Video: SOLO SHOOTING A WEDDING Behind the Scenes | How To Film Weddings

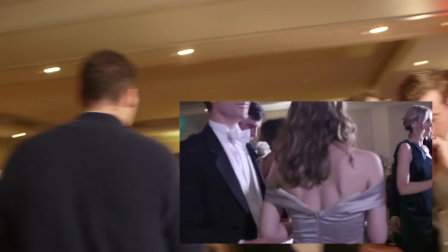I'm just walking through the crowd handheld. I'm looking for people.
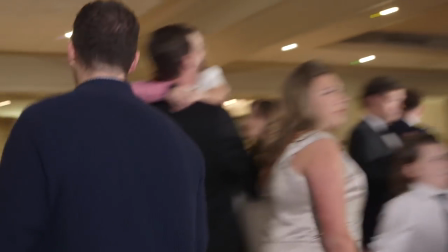I'm trying to interact with them so I can get some reaction. I know the bridesmaids at this point, so I'm trying to kind of get any emotion I can.
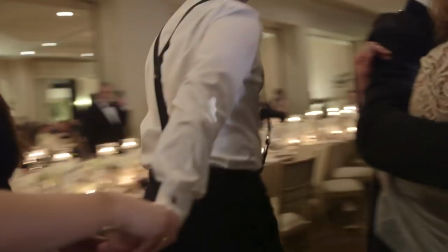I used to go on a monopod, but that doesn't really work for getting in there like this.
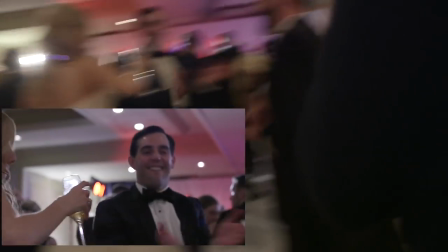So that's kind of what this footage is. It's just me walking through with a 50 on for a while.
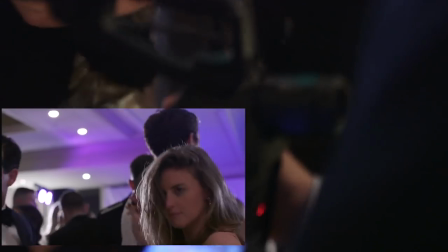I think I put a 24 on in a little bit, but yeah, just getting up in there.
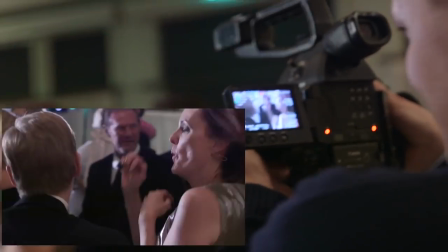You can see some of that shake from, just moving around with the camera.
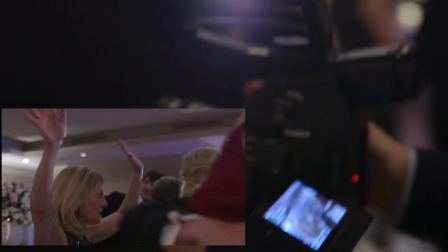So I won't include all that, obviously, in the final film, but just want to kind of show you how quickly you can get different angles, really.
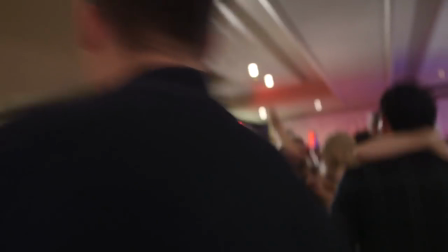So.
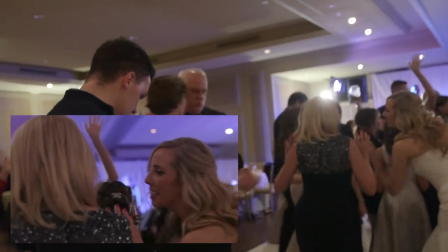And I'm constantly moving around, just trying to, like, get different angles, trying to put light behind people, trying to, you know, hands up in the air.
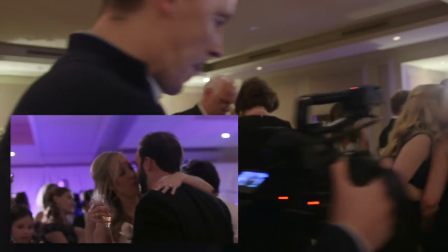I'm trying my best just to kind of let flares happen and just let stuff happen in my screen instead of just sprinting around.
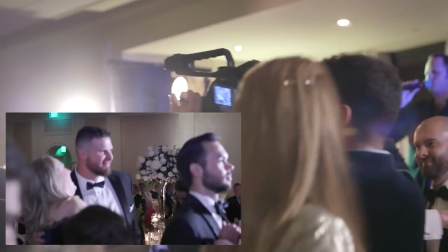So you can kind of see me getting up above people.
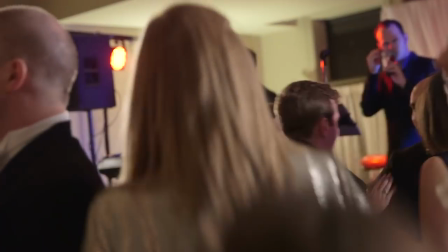The most boring angle is straight on, so either I try to get above people or, down a little bit to get some of those angles.
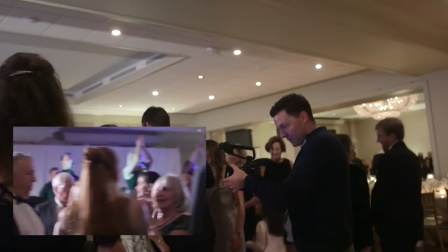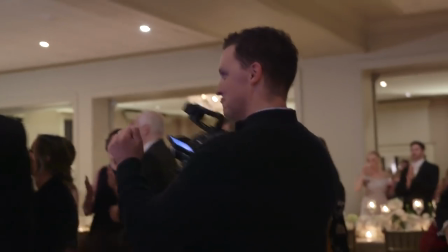And of course, I have to dance a little bit. And look at those moves, man.
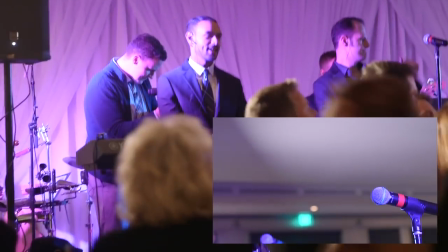All right, I'll jump up on the stage here, kind of try to get some angles. The band members always love it.
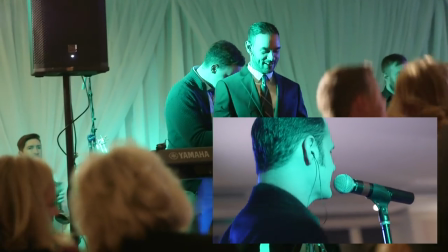You know, I mean, these guys are, you know, wanting to be on camera. They're wanting to be famous. They're wanting to be, a big-time band.
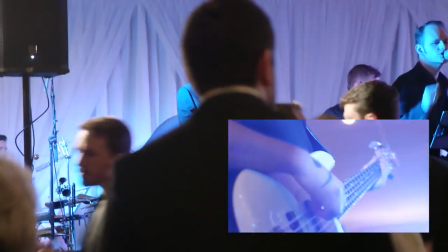And so I give it to them. I get up there, and I make them feel like rock stars. They always play it up for me.
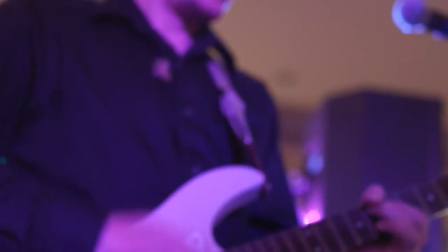But just get down low, get some of those angles, slide over, just get, you know, real quick angles of them playing guitar.
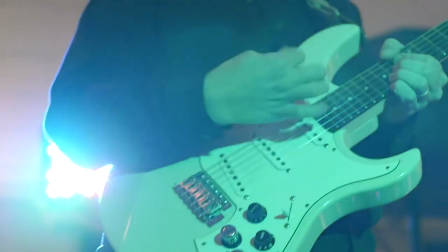I'm always trying to have them, light behind them, kind of filtering through.
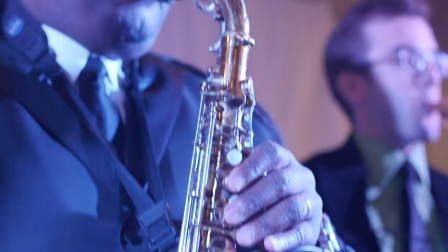And so I get some really cool stuff real fast. It usually takes only a couple minutes, but gives me a ton to look at during the wedding edit.
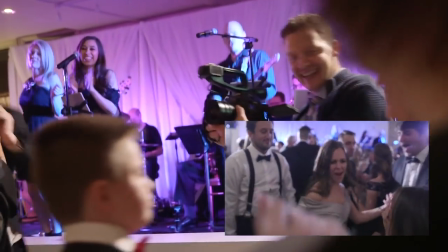All right, looks like I switched to a wider lens now, so I'm just getting different angles on the 24 instead of the 50.
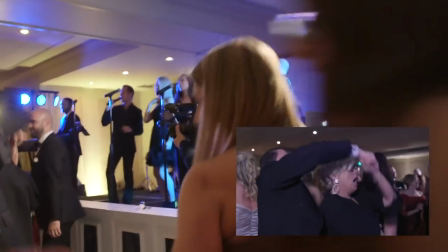And just gives me a different look. I usually spend a little bit of time on each.
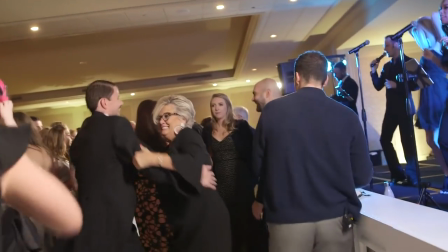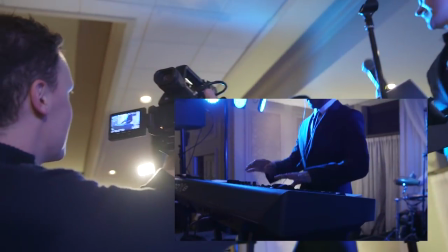All right, I'm just getting up above the piano player. Wouldn't have seen that shot unless I was just kind of walking around.
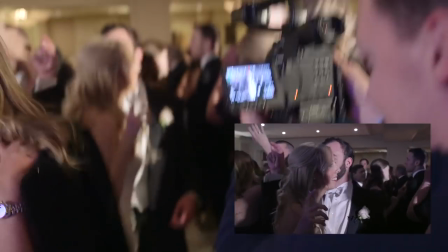Some of the shots don't make it,
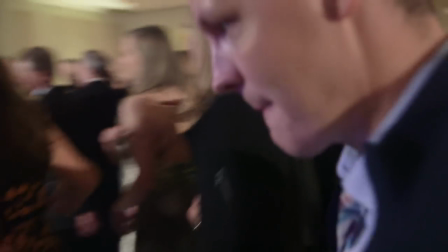but I'm just showing you guys kind of different angles that I'm able to get by walking through the crowd without a monopod, just handheld.
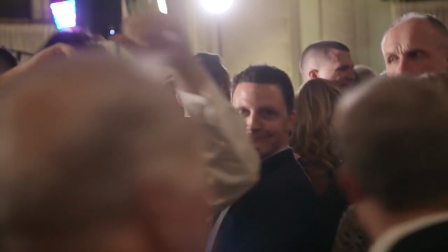So just some beautiful footage of me dancing in the middle of a bunch of people.
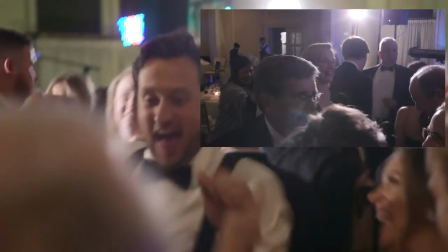But when you're in there, you can get more just, you know, intimate shots almost.
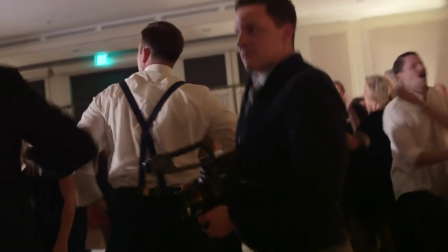I mean, you just get up in there. So up until recently, I did not, man, I'm a goofball.
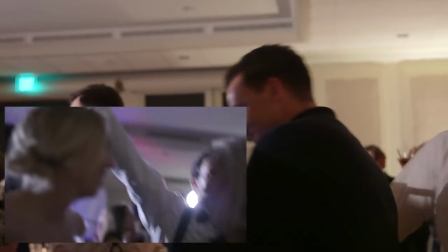Up until recently, I didn't get off the monopod until I saw a bunch of tutorials on it.
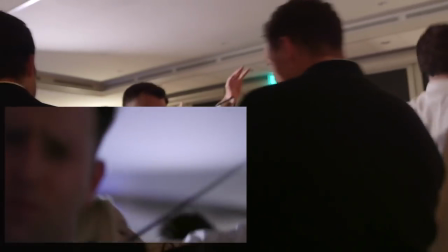I was like, man. And so my dancing footage has gotten way better.
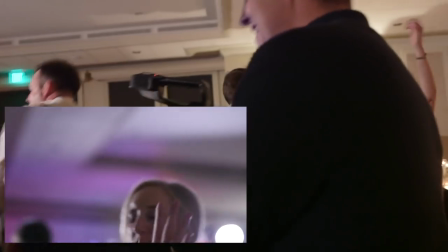Yes.
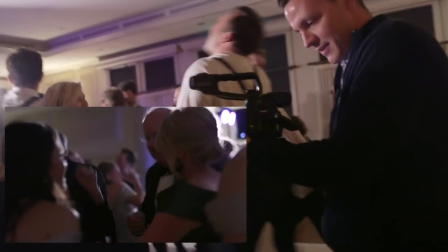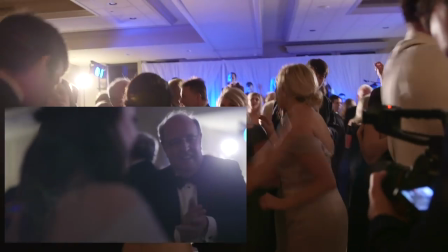And I really do just like the feel of just kind of swaying back and forth.
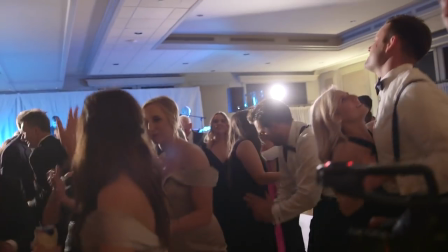You can see me kind of swaying a little bit. That gives me kind of like that dancing movement, you know.
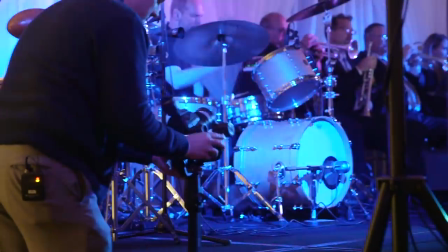It doesn't have to be perfect footage. So now I'm putting the Ronin together.
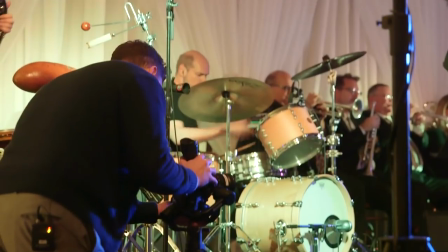I only had one camera, so having the Ronin on the 24, I'm going to spend the rest of the night on the Ronin.
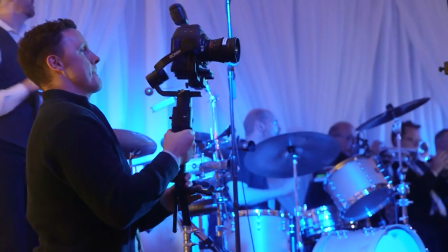I got all the tighter details that I needed, so no need to keep getting that handheld footage.
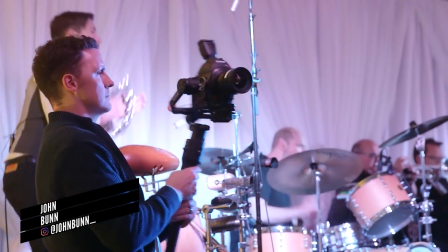And be sure to follow me on Instagram over there. You see that nice at John Bunn _.
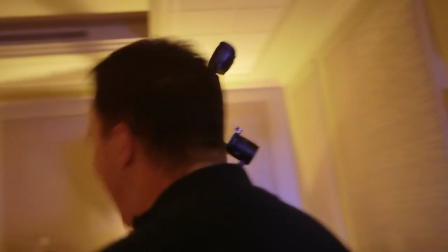Give me a follow. But anyway, yeah, like the Ronin, I'll spend the rest of the night on and do the grand exit for it.